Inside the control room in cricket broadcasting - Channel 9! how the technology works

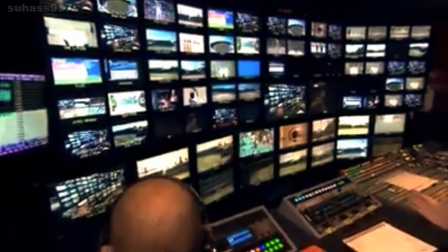4:11 But it's a 360 game, so you've really got to know your batsmen and your bowlers You've got to know where Dave Warner's likely to hit it.
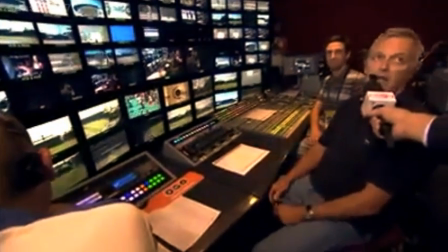4:17 You've got to have something in mind. You've got to think ahead. You never can get behind the game. Otherwise, you're gone.
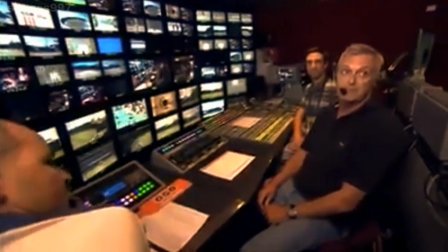4:22 OK, Rob. I'm not going to finish tea here because I'm going to come back to you, actually, after the break. But in the meantime, you...
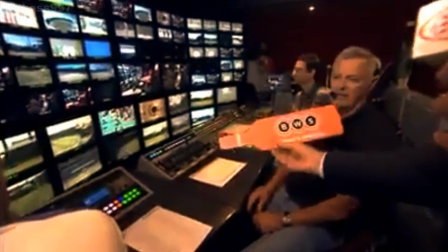4:28 Oh, excuse me, everybody. You represent BWS on this occasion. You're part of what makes today special for them and for us.
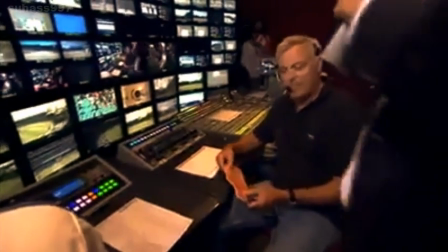4:36 So thank you for what you do. I'm now going to go through to tapes. Because...
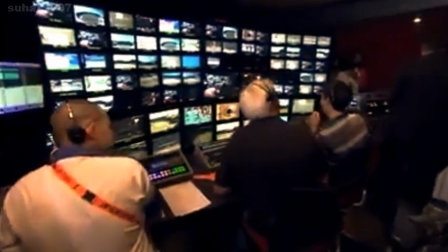4:41 Oh, it's a squeeze. Guys, when you think that's a squeeze, wait till you meet Scotty.
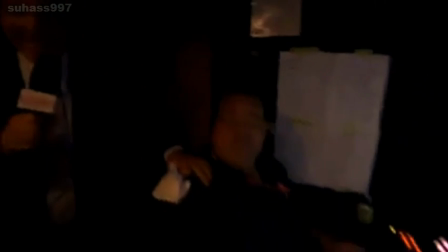4:47 Imagine Scotty has to get in and out of here every day. Look at the size of this man. This is a big fella.
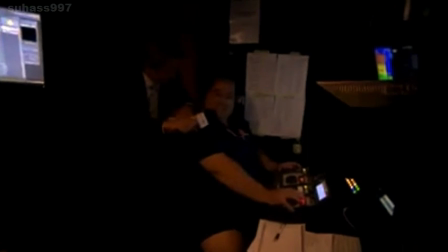4:54 How long have you been with Nine? This is our 20th season on the tour, so yeah.
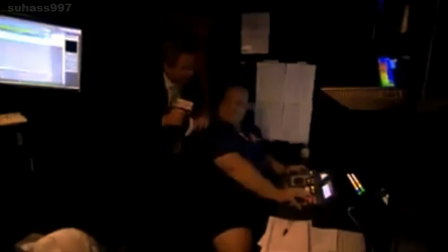4:59 Traveling the country, getting every replay right, bringing us many options.
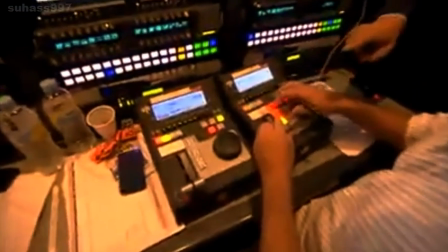5:04 You now operate with these EVS machines. Rowie here has got, this gives you more options with digital facilities than you've ever had before.
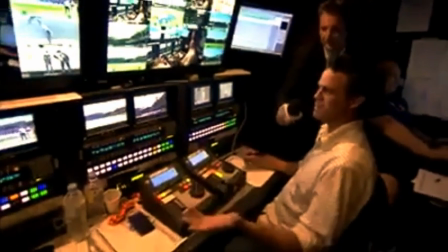5:13 Yeah, that's right. We're able to fit more cameras into these machines. It's brilliant, brilliant stuff.
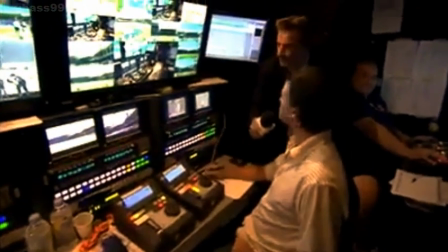5:17 And here's where we coordinate the replays and offer up the best replays for Rob, of course, to put to air and manage our archive system that dates back so many years now.
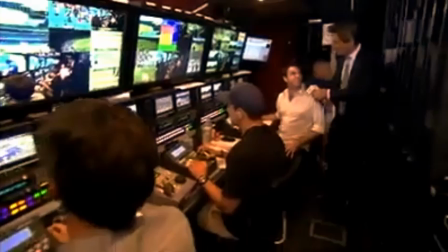5:26 Yeah, so quite an extensive, extensive, extensive production here. And how often do you get the best replay and then Rob not take it?
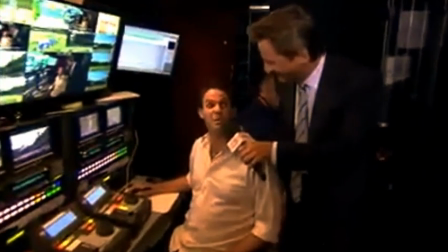5:34 Not often, not often. We like to think that we get the job right. We've got the best cameraman so they supply us with the best shots and away we go from there.
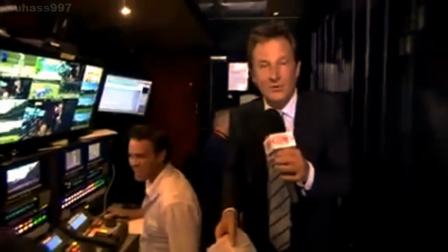5:43 Ok, thank you for that. Just a little insight into what Nine does behind the scenes.
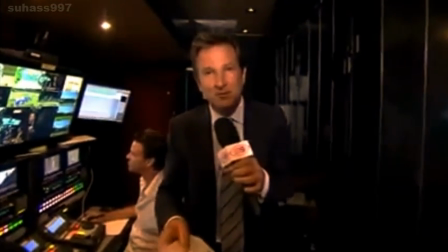5:48 Enjoy BWS and remember enjoy it responsibly. See you after the break.
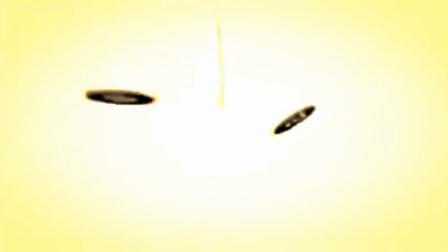It is absolutely massive. A very well coordinated team operating some amazing technology with one aim, and that is to make you, the viewer, feel part of the action.
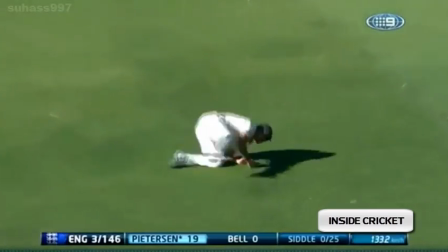6:09 This is what you see, a
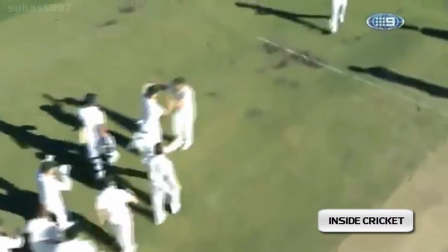6:17 running Mitchell Johnson catch, and as spider cam hovers above, you're almost celebrating with the Australians.
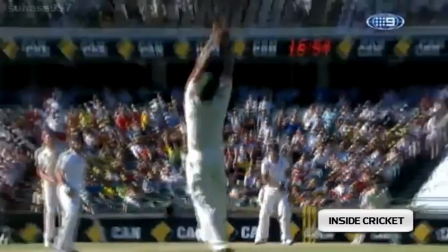6:24 Then from a variety of angles, you can analyse just how good this catch really is.
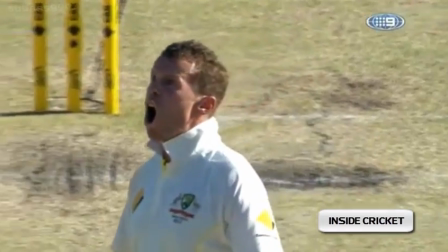6:30 Then there's the extreme close-up, capturing the emotion of bowler Peter Siddle.
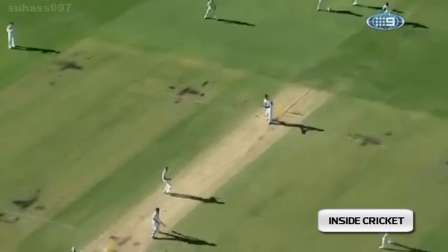6:35 There's even a shot from the heavens.
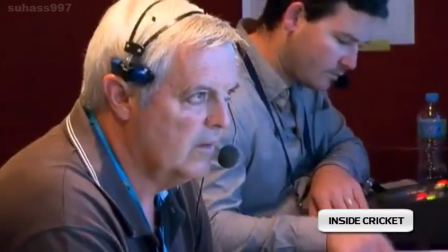6:38 What you don't see are the 30 cameras and more than 120 people working to make it feel like you were there, right there.
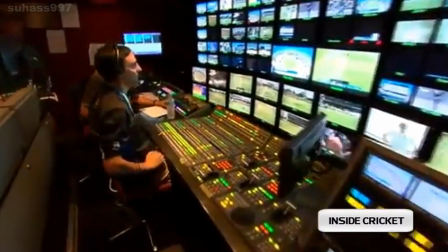6:48 And it's here that it all comes together.
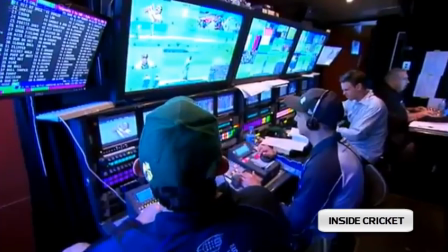6:51 Control Central, one of several amazing trucks that travel the country and the focal point of Nine's incredible cricketing road show. It's quite mind blowing when you go into the trucks these days to see all the real workers down there, getting everything technology-wise up and running for a great coverage.
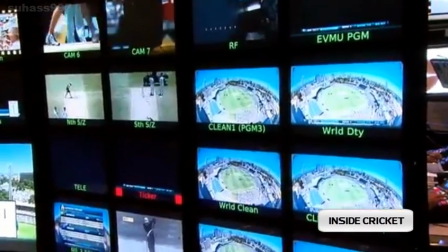7:08 Here it's all coordinated which shots go to where, how to analyse a particular dismissal,
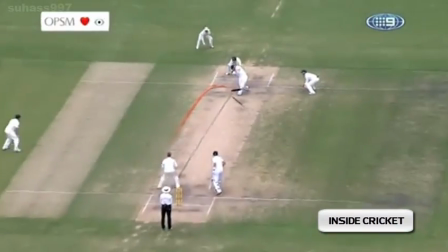7:14 whether it be using 9Orbit which combines many different camera shots to give you a 3D effect,
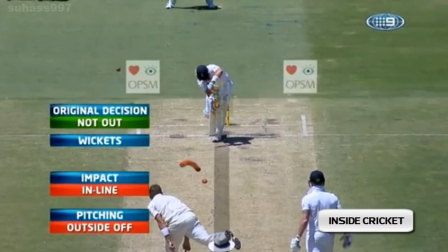7:21 or it may be eagle eye to follow the path of a particular delivery to see whether a batsman's out or not out.
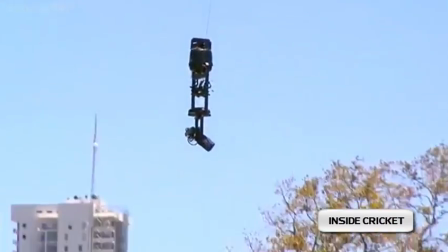7:29 Nine commentator Michael Slater is still in awe of the technology that's now been used in the coverage of cricket. Fascinating and the drive is to make the experience at home the best possible experience.
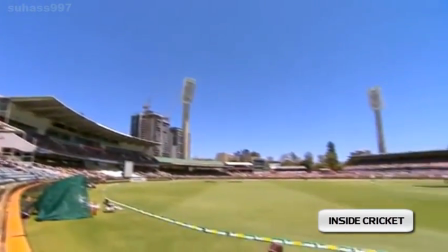7:42 It's all about the viewer having access to everything that's going on out in the middle, almost taking you out there.
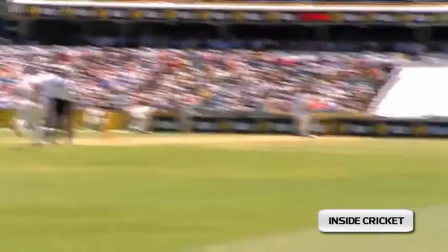7:49 So it is exciting. And it doesn't matter how hot it is, the camera operators are always there making sure when it happens, you don't miss a thing. You